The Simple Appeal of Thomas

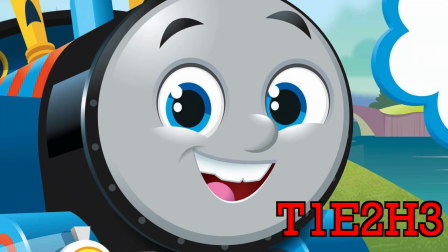0s
What is this? Like, seriously, I could draw something better than this on Microsoft Paint.
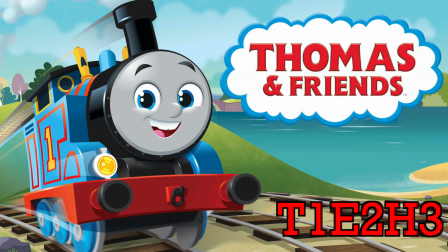5s
Well, actually, no, but regardless, I don't have high hopes for Thomas the Emoji Engine, aka Season 25. But rather than go on about why the new Thomas sucks like everyone has already done,
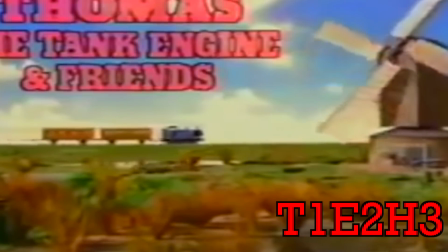18s
I think it's more interesting to look at why Thomas the Tank Engine appeals to so many people in the first place.
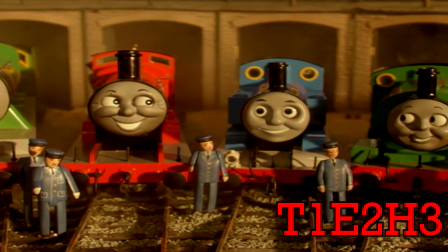24s
Why is it that so many people who aren't even the target audience have found a connection?
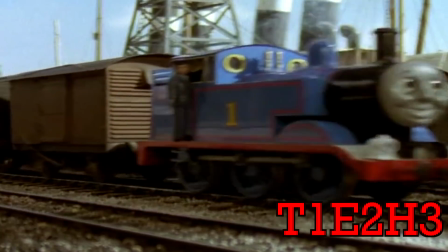30s
Today, I'm going to talk about what sets Thomas apart from other children's television shows and the formula that made it work.
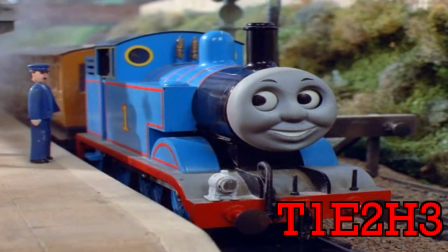37s
I can summarize it with 3 words. It was simple, but also realistic and mature.
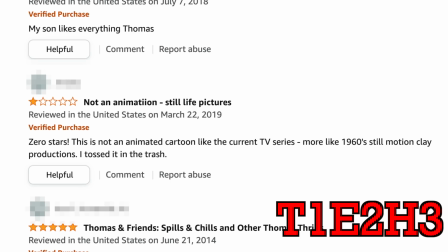44s
I'm sure you all have seen or heard many comments from people outside the fandom that the model era of Thomas is creepy because the faces and people don't move.
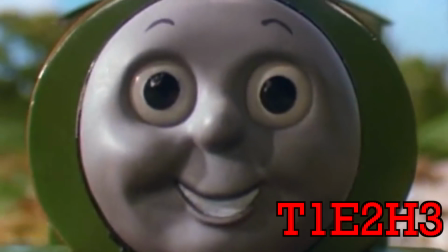53s
And while there are definitely instances where that format creates some creepy sights,
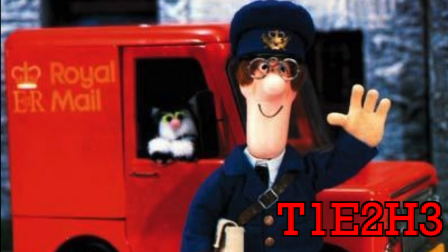58s
this was actually typical of British children's television shows back then.
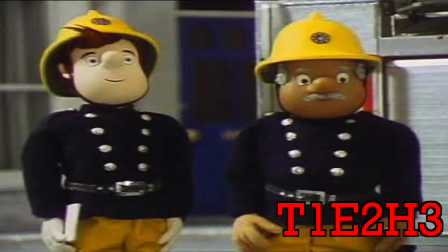63s
The first season debuted in 1984, when other popular British children's shows included Postman Pat,
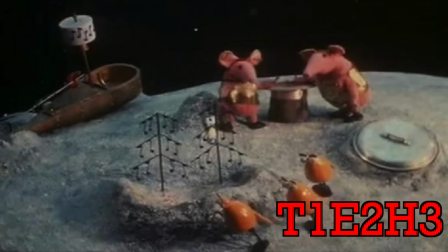70s
Fireman Sam, The Wombles, The Clangers, the list goes on. All of those shows had very limited movement as well.
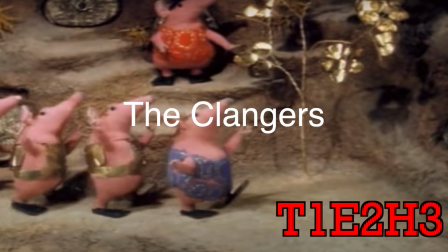77s
The mouths did not move, and oftentimes there would be one person doing all the voices.
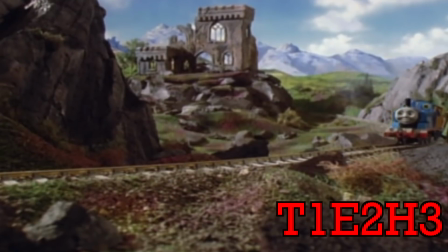82s
The only difference is that Thomas was filmed with live model trains, while those other shows were stop motion.
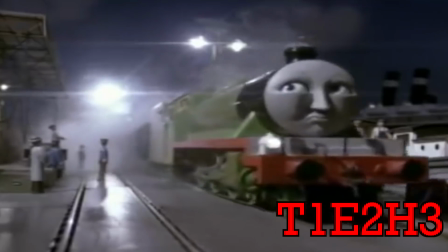88s
This is a huge advantage to Thomas because it gives a realistic feel to it.
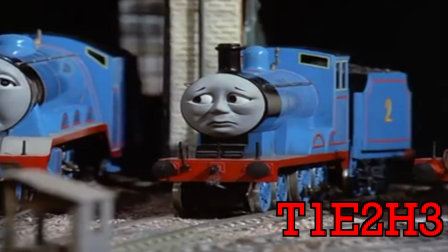93s
I'll talk more about realism later, but this format also led to the first aspect of what makes Thomas so appealing, its simplicity.
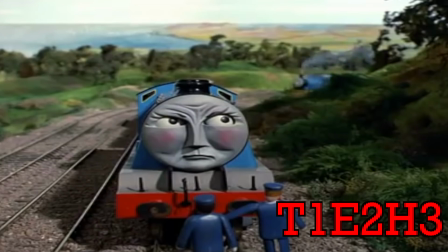102s
Britt Allcroft wanted the show to capture the feel of the Railway series books, and having the static faces did just that.
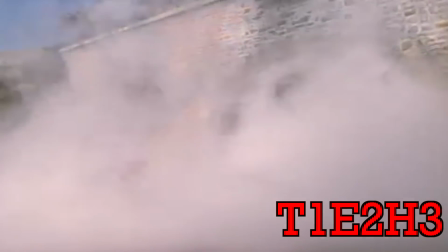110s
The models look like they just puffed right out of a C. Reginald Dalby painting.
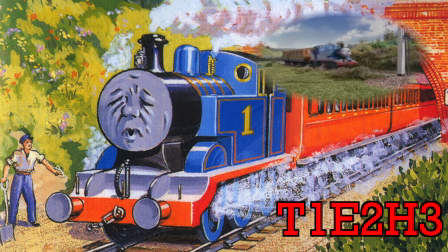115s
It is as if someone is reading the books to a child and they are imagining the pictures moving.
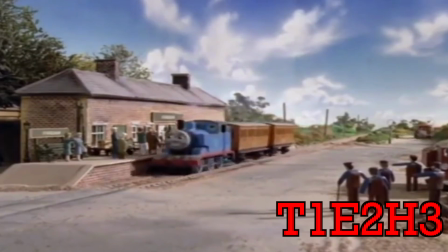120s
The stories also move at a slow but engrossing pace. It doesn't rely on putting wacky visuals or movement to keep a toddler entertained.
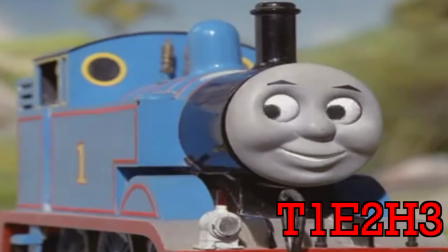129s
I've talked about this before in my Magic Railroad review, but for some reason,
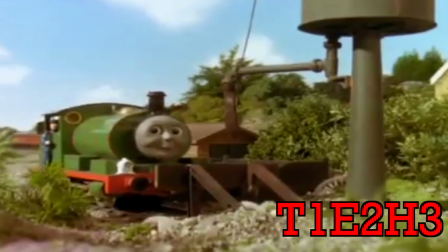133s
I feel like not having the faces move makes the characters feel more like real trains, as, big shock, trains are machines,
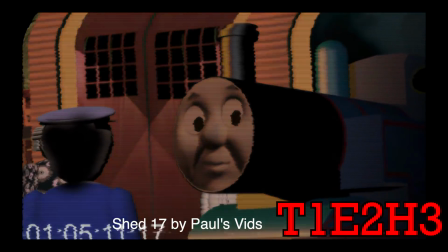141s
not humans. They are not some bio-infused creation that many people have made parodies about.
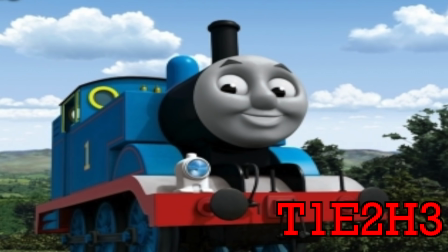147s
Now, when the show switched to full CGI, the faces seemed to match with the environment they were in, so the facial movements here blended well.
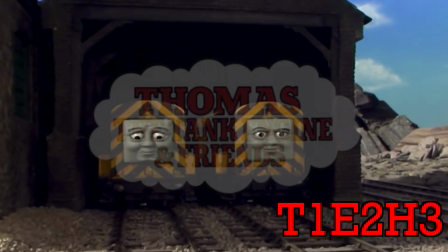155s
Unlike Season 12, where they put animated faces over the models, it just looked kinda off.
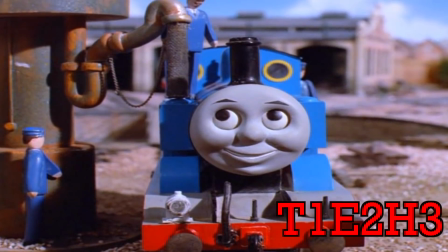162s
Static faces with clear emotions also makes it easier for children to connect with the characters' emotions,
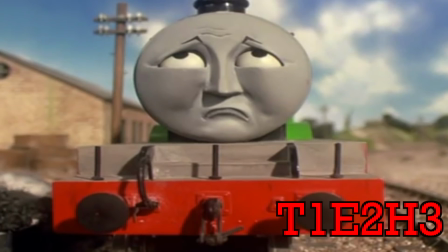169s
which is a reason why many, including me, believe the show is connected with so many kids on the autistic spectrum.
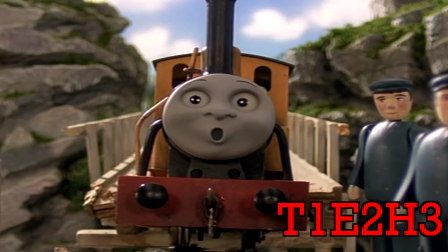175s
A child can easily identify a character's emotion and will understand why they feel that way,
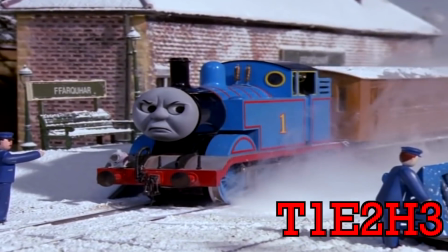181s
especially with having the narrator say, "Thomas was very cross."
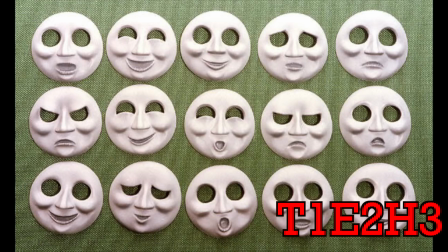186s
Honestly, those static faces with a large library made it easier to comprehend
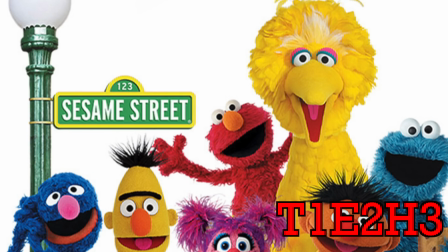191s
characters' emotions more than something like Barney or even Sesame Street, where the mouth of the puppets only had one movement, up and down.
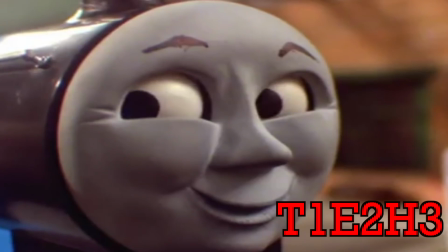199s
And another thing to add is that the faces had the perfect design, not too simple,
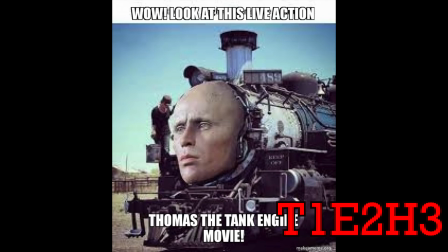204s
like just putting eyes and mouth on a smoke box, but also not too ultra-human-like, like, "Ah!"
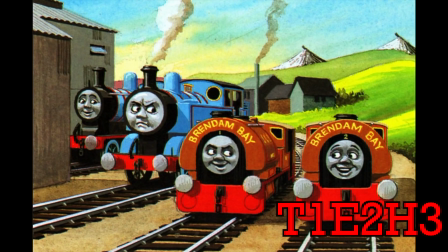211s
Yeah, that's why I was never too fond of Clive Spong's faces. But you know what I mean.
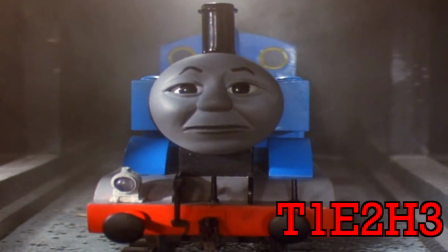217s
The simple yet expressive facial designs made the trains come to life, yet still capturing the overall vibes of a steam train.
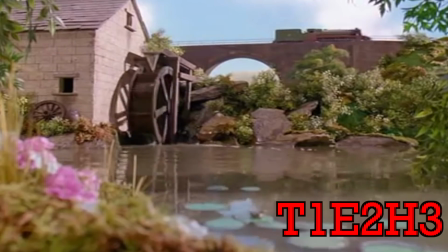225s
And that's another major aspect that I think Thomas was best at.
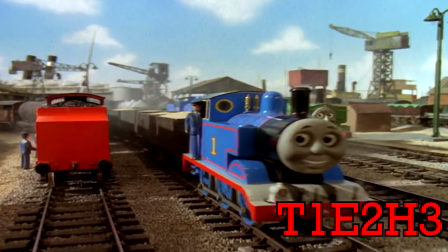229s
Despite being a model series, the crew tried their hardest to make the island of Sodor look like a real place, and boy did they succeed.
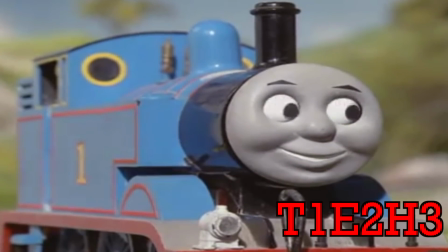238s
The trains may have had more simpler designs, but were still heavily based off of their real prototypes.
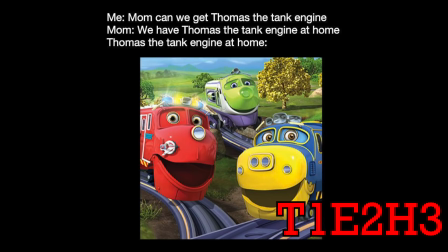244s
They were certainly not toys, like Chuggington or this piece of garbage.